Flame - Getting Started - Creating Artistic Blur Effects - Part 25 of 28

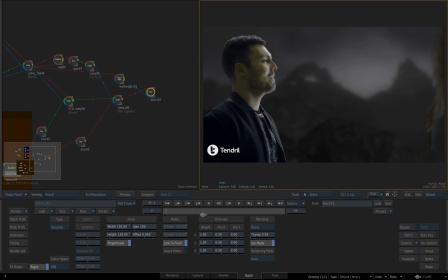(0:12)
In this video, we'd like to create a camera movement and continue to develop the artistic look of the shot. So we'll use a 2D transform for that.
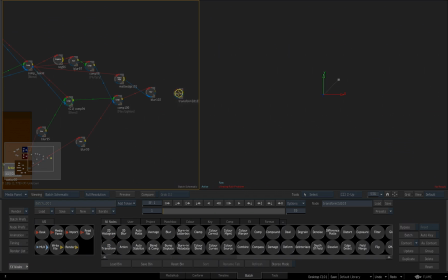(0:21)
So let's go down to our bin and I'll take my 2D transform, which is right in the front there, and hold Option Shift and feed that into the main output for our blur.
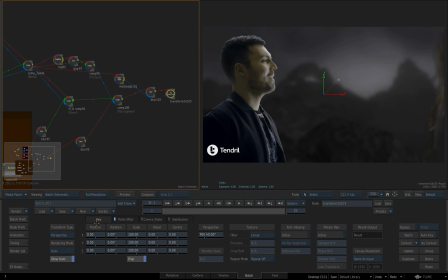(0:31)
Double click on the 2D transform. And now you can see we've got our position, rotation, scale, and shear, and so on. Even though it's a 2D transform tool, I just want to point out something. You can actually rotate this in Z space if you wanted to and manipulate it in Z space. That's not what I want to do, Control Z, but I just wanted to point out that it's a little deceiving the name of the tool.
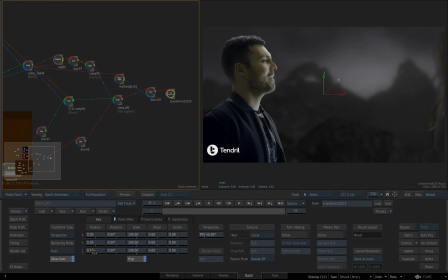(0:49)
No, you're not in true 3D space here. I do have a Z parameter. Undo that again. What I'd like to do is the first 5 frames, I want it to stay exactly as it is. So I'll use my right arrow key to advance to frame 5.
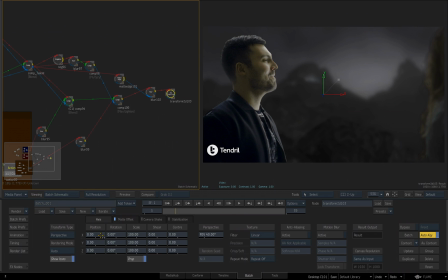(1:04)
And now I could turn on auto key, click in each one of these and choose enter, and it will set a keyframe.
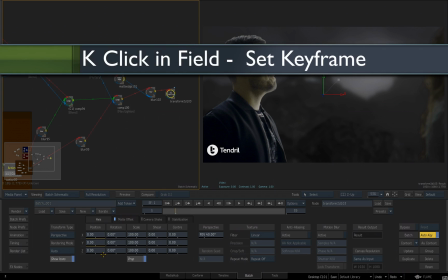(1:10)
But a great hotkey is holding the K key and clicking in a field that also sets a keyframe at the value that you're at.
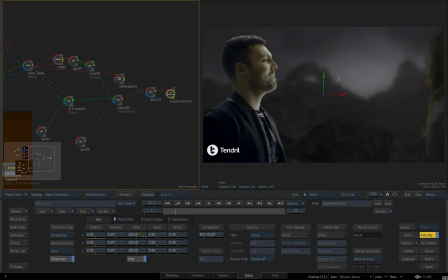(1:18)
So I'm gonna do that for my position, and I'll hold my K key again and click in all 3 of the scale parameters for X, Y, and Z. So now I've got keyframe set at frame 5 for position and scale, all 3 parameters. I'll click in this field right here that reads 5, the current frame indicator. I'll enter 11, so we jump to the 11th frame.
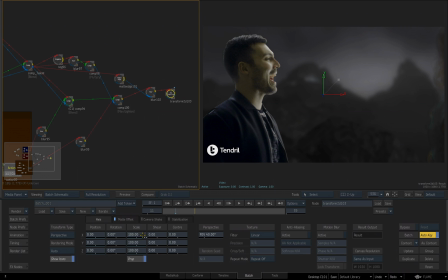(1:37)
Now, because auto key is on, if I click inside any one of the scale parameters, I can enter 110, and all 3 of them will have that same value. For my X position, I'll click in the field and enter 60. And for my Y, I can just click and drag and set it to a minus 35.
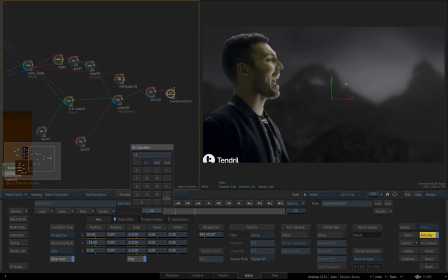(1:56)
Then I'll jump forward. Let's go up 7 more frames. So I'll go to 18. I'll hold the K key again. I want to hold this value for all of these, so I just click in all the fields while holding down the K key.
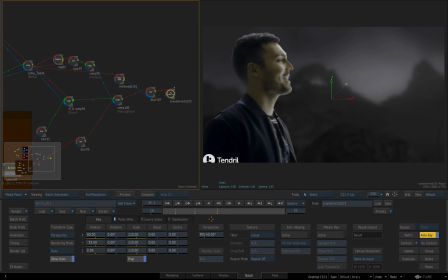(2:08)
So now we're holding the value of those parameters from the 11th frame to the 18th frame. And I'll jump to frame 24. And I'll just take my X position to 45. I'll set the Y position to negative 30 for a slight little bit of movement. And that's it.
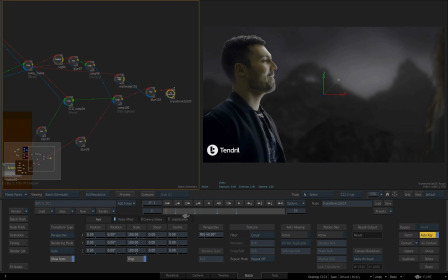(2:27)
So now we've created a slight camera movement to add more dimension to our shot. But now that I'm looking at this, I'm wondering if his skin tone isn't a little too warm or bright for the shot. So I'd like to play around with the color correction that we did earlier, but I want to again be able to see the context that we're looking at.
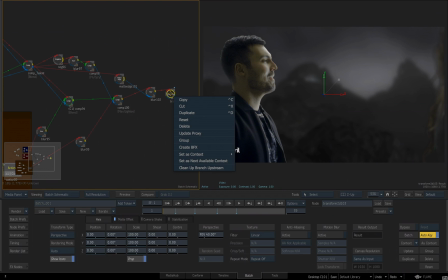(2:45)
So I'll right click over our 2D transform and I'll choose set as context 2. Then in this viewport, I'll hold spacebar and hit the 2 key, which sets that to our context 2. And now let's pan back over here by the guy. And it's this color warper that we used on the guy.
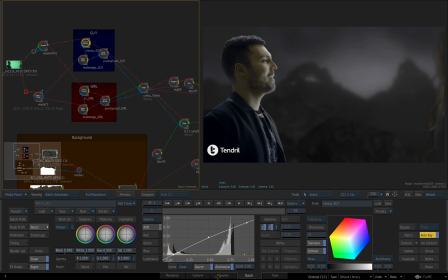(3:02)
At the master level, we used the gamma, if I remember correctly, yes. And you can see we've adjusted the gamma midtones and the highlights. I'm gonna take the midtone point, start dragging this down. Now that I see it within the shot, I like that better. So I think we had the midtones a little too high and a little too warm for this.
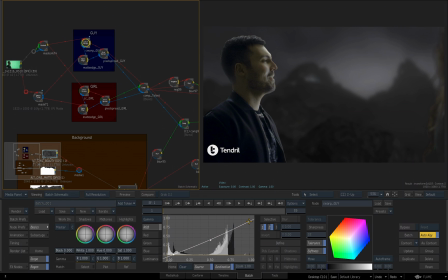(3:22)
I'll also take the highlight and drag it back over to the right a little and down a little bit. I think that looks a lot better. All right, let's go now back to the end of our comp here and continue working on this.
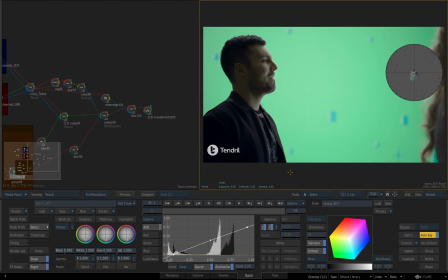(3:35)
I'll set this viewport to be F4, and then I'll select our 2D transform once again.
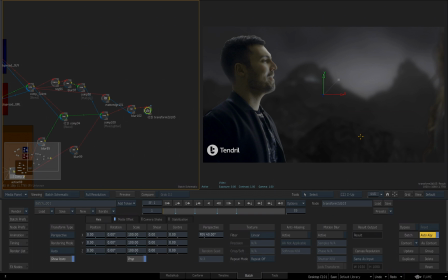(3:40)
Okay, we're almost done with our comp. There's a couple other things I'd like to do. I would like to create an artistic blur effect and then do a color tint to seal the scene together. So to do my blur effect, I want to use a couple different blurs. I want to use a Gaussian blur, but I also want to use a directional blur.
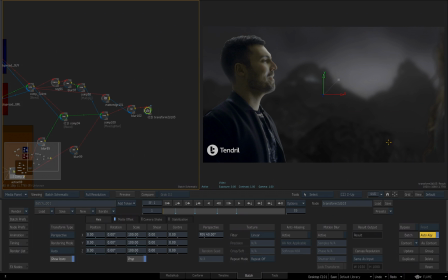(3:56)
And I want to isolate mainly the highlights or the bright areas of the scene to create the blur on. So to do that, we go back to our tools. I'll drag a 2D histogram into the scene. I want to take the comp we have here prior to creating the light wrap and so on, and feed that output into my 2D histogram.
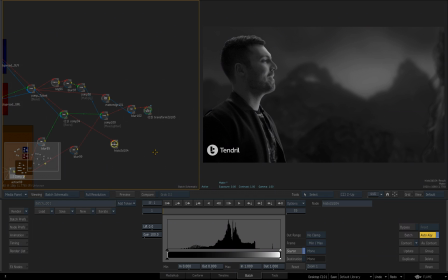(4:15)
And I'll double click on my 2D histogram. And I want to take my black and just really choke this in.